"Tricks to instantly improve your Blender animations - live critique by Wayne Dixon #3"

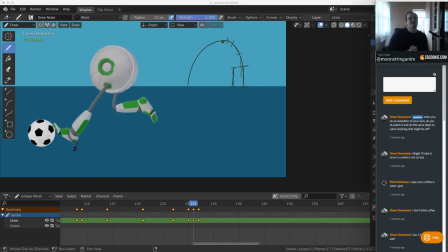[28:31]
Don't go crazy watching it, but yeah, it's important to watch your own work over and over, but leave some, I think I'm saying the same thing twice. You know what I mean? So leave some space so you can get a fresh perspective on it.
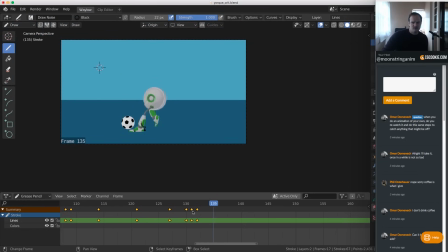[28:45]
Okay, we're nearly done with this one. He's cheating the leg there, which is okay. You know what? I think same deal here. I like this pose. I think you can get rid of 1 frame in the kick. So he's speeding up, right?
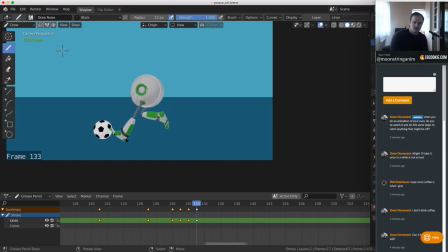[29:02]
Let's have a look at our foot spacing here. Here is our foot. And here is our foot. Here is our foot. So we are speeding up. Here is our foot. And here is our foot. So if we look at that, our spacing's going 1, 2, 3, 4.
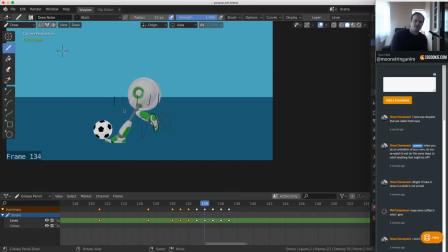[29:21]
Oh, sorry, it's 4, 5. So there's 5 frames. Have I done it right? 1, 2, 3. This is not quite in the right spot. So that one should be like that. So we are speeding up and then we're getting even. I reckon you can leave this one and then either combine these 2 frames
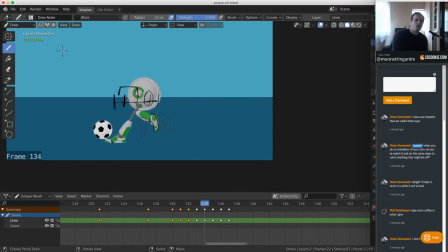[29:43]
or just remove one of them. So maybe if you're gonna remove one frame, and remember what I said about removing a frame, it's adjusting the, reducing the timing and then adjusting the spacing. I would remove this one because that's this frame here. Really bad drawing, Wayne.
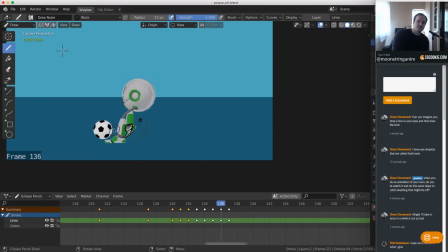[30:00]
Because you're then accelerating from this point all the way to this point. It's going to get you a bigger kick. And also on the other side, so here, maybe remove that one and go, or actually maybe combine them. So if I say something like split the difference,
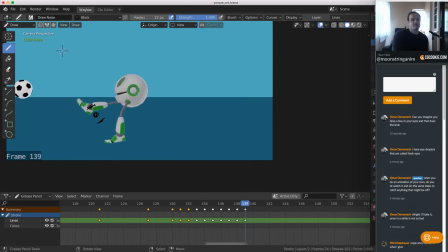[30:17]
so here is the ankle on the frame before, here is the ankle on the frame after. When I say split the difference, what you can do is combine those two frames so that you remove one of the frames, but then the new position is kind of in the middle, split the difference. So that way the kick's going to feel a little bit
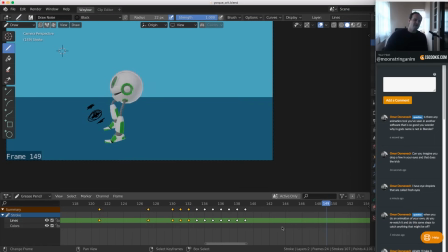[30:37]
more forceful, but then that also might change your body mechanics here. Okay, body mechanics here. I think, watch what's happening with the foot here on 141.
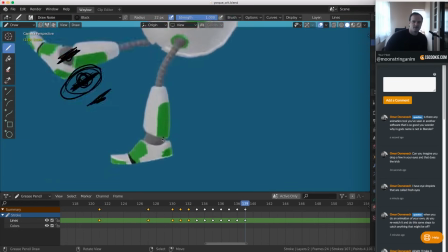[30:49]
All right, I'm going to scrub forward so you guys can see. Bang. Do you feel that? Just stops. Bang. It wants to keep going. It wants to keep going, but it can't. So how do we fix that? Well, on frame 142, we just roll up a little bit onto our toe.
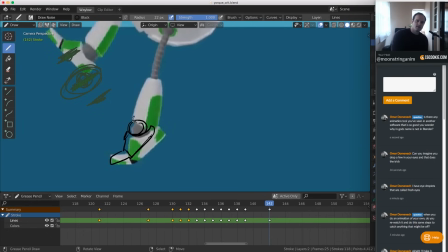And then we're continuing that that motion forward, and also like we're thinking about this ankle movement as a bouncing ball.
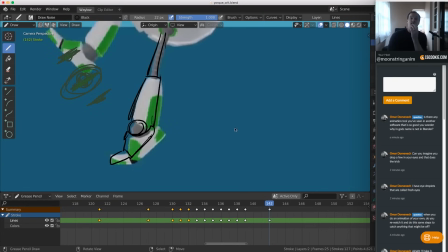[31:26]
Everything is a bouncing ball. I think I'm going to say that 12,000 times, right? So we're thinking about that as moving up and then coming back down like that, right? So that's here, swooping around and then coming down.
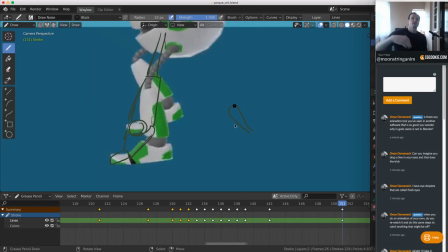[31:39]
So maybe not like so extreme, but yeah, we want everything to be nice and smooth and follow through.
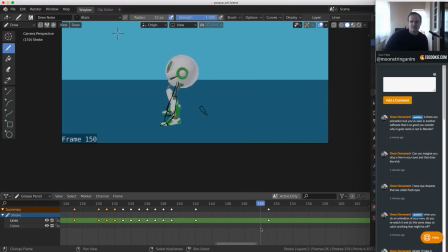[31:47]
So that's one thing that I would do there. I think you got a bit of a knee issue.
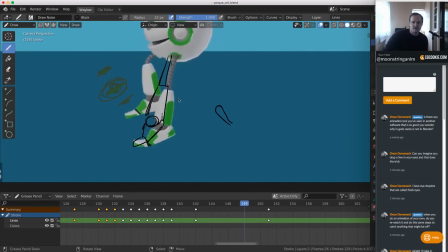[31:53]
Oh no, that's okay. Oh no, there it is. Okay, bang, 149. Look at this knee joint there. Pop, pop, pow, knee pop. That's also how you say knee. You say knee, knee pop.
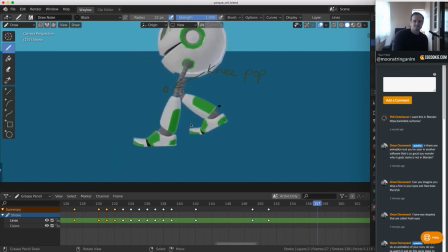[32:13]
Loses the weight here. Again, spacing on the foot. See how the foot is arriving in even spacing? What I would try and do is slow into that. So it's not going da, da, da, da.
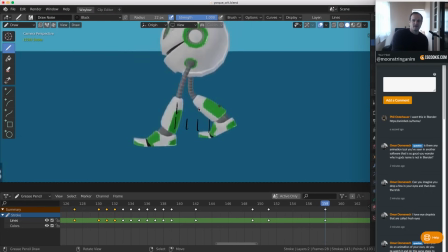[32:30]
It's going da. I would maybe even get it closer like this. But this frame here, you're landing on the toe.